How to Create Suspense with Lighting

Hey, it's V from the A-Team, and today on 4 Minute Film School, we are shooting a pool scene, but at night, and it's a horror movie. That's right. Let's go.
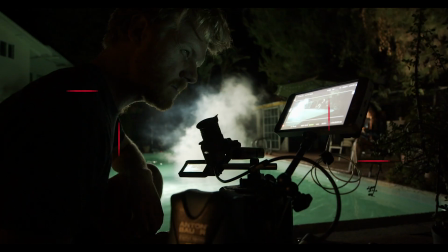We're here with DP John Salmon. Thank you so much for joining us again.
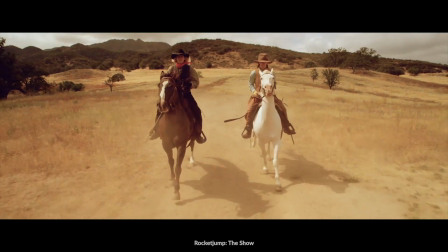21s
He has worked on a lot of different genres like comedy and western and sci-fi and horror, which is what we're talking about today.
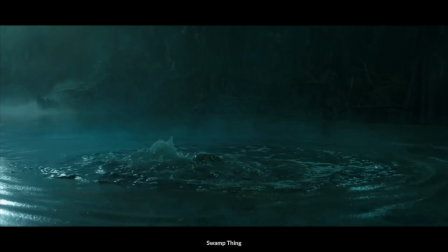29s
And it is a pool scene, a kind of creature from the deep type situation. I just wanted to create kind of a fun atmospheric pool scene where you kind of,
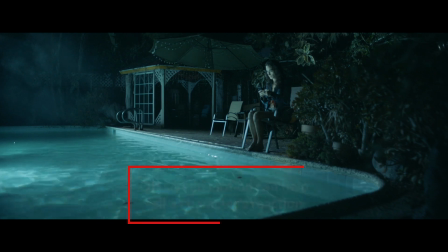39s
before you ever see the creature come out of the water, maybe you feel this light skipping off the water that implies that something might emerge from it.
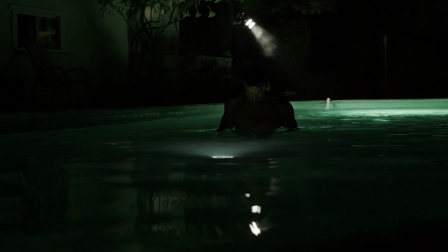46s
And then when you do finally see the creature, you know, how can you light it in an interesting way? So let's talk about the lighting. First of all, it looks like the entire thing is motivated by the pool.
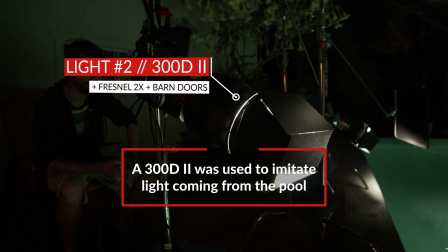56s
The one that's creating the bounce off the talent's face was a 300D skipping into the water almost like the way you would shoot into a mirror or a bounce card.
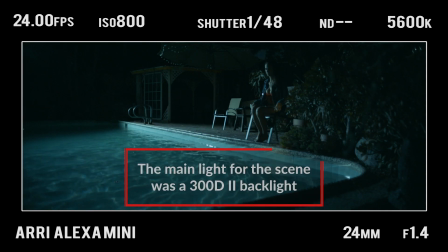64s
Although I'd say the first light that I placed was the edge light which is a 300d right at the edge of frame kind of backlighting everything. For the most part you want to have like a lot of darkness in the frame to allow the viewer's imagination to run wild and then we filled in with that key light. So once we had the two lights up I realized that it was still feeling a little bit sourcey like the pool light kind of cut
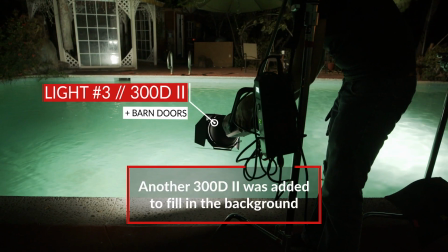84s
off unnaturally so we added a third light a 300d skipping doing essentially the same same thing as the key light,
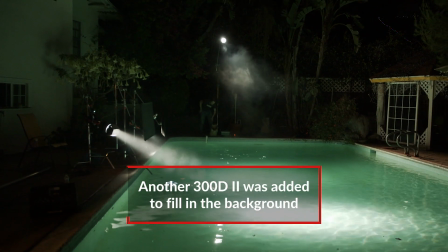89s
but about 23 feet to the left. And that was meant to light up the gazebo in the background and create a little sort of a continuation of that light, albeit at a lower stop.
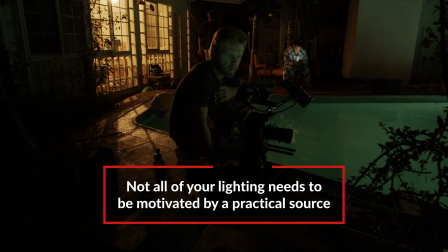98s
I also think that for horror, it's not necessary that all of your lights should actually be maybe motivated by something practical. In this case, all of them were as if it's coming from the pool, and you added another tricky little light practically with her phone.
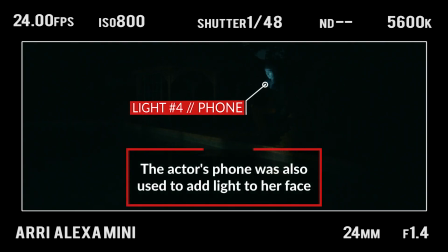112s
It seemed natural to just turn the phone on and download like a white frame from Google so that she could just have like a neutral white kind of returning up in her eye. So when you came in for that close-up after your wide shot, you kept the lighting pretty much the same.
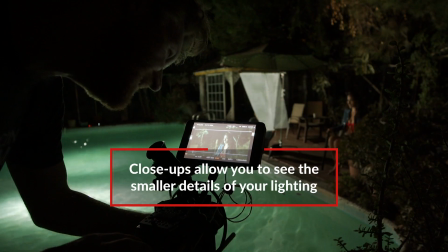124s
So often I find when you punch in from a wide shot to a close and you maintain the same lighting, you'll see some of the imperfections that weren't apparent when you were in the wide shot.
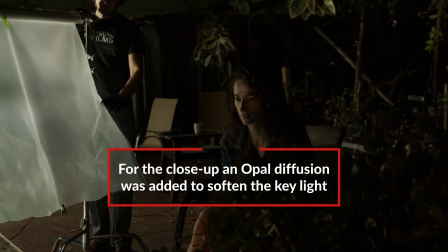131s
So in this case, we walked in a big piece of 4x opal and we hung it directly in front of the light, which gave it kind of a softer, more forgiving effect.
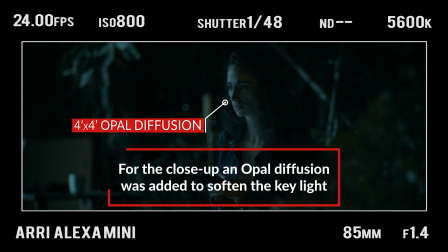139s
You didn't notice the sources as much.
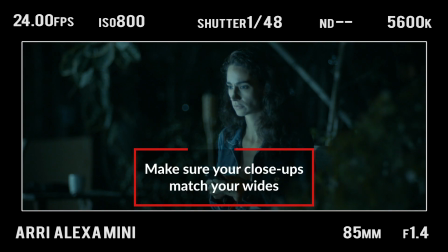140s
I also like how you match the wide shot to the close-up, not only with kind of framing and the lighting, but also with that foreground element of the bush. Especially when someone's about to be attacked or approached, you want to create a sense of voyeurism.
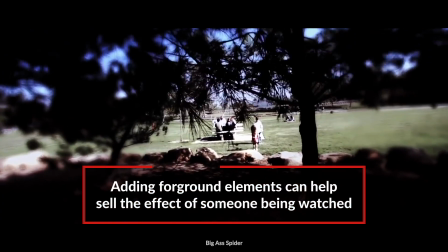153s
And one of my favorite ways to do that is to have a foreground element that you're kind of looking past, whether it's through a doorway or past, you know, in this case, a bush. And so when we went to the close-up, we still scooted that bush back into the frame to create a sense that, like, maybe something was watching her from afar. So for that reverse shot, her point of view, what she's looking at, it's this person coming out of the water. You lit that in two different ways. How did you light that initially?
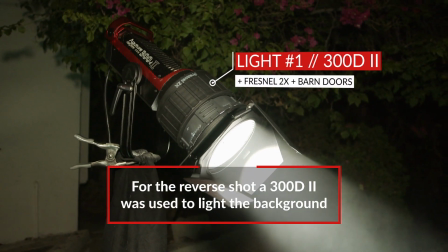176s
So initially I had a 300D off to camera right, hiding just outside of frame, shooting down into the pool, only lighting the background.
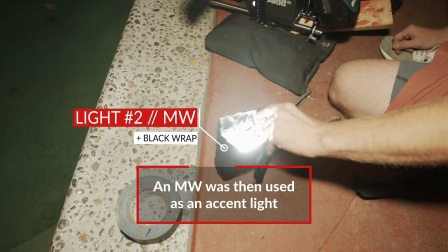184s
What I did is I took an Aputure MW and I wrapped it in black wrap to kind of create what you call a snoot, which is like sort of a cone that shapes the light so it goes down a very narrow path. And then I actually had the actor place it underwater for me so I could get the light just right. Once I looked at the image, I realized that I had cast too attractive of a person.
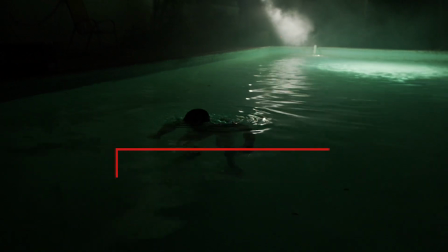201s
It didn't seem scary because the guy was just like model posing. So instead we had him turn off the MW and then just kept them entirely as a silhouette with a knife. I will say that also makes it more horror if you don't see who exactly is coming out of the water towards you. Yeah, it kind of activates your imagination. So that is our horror scene by the pool. Let's take a look.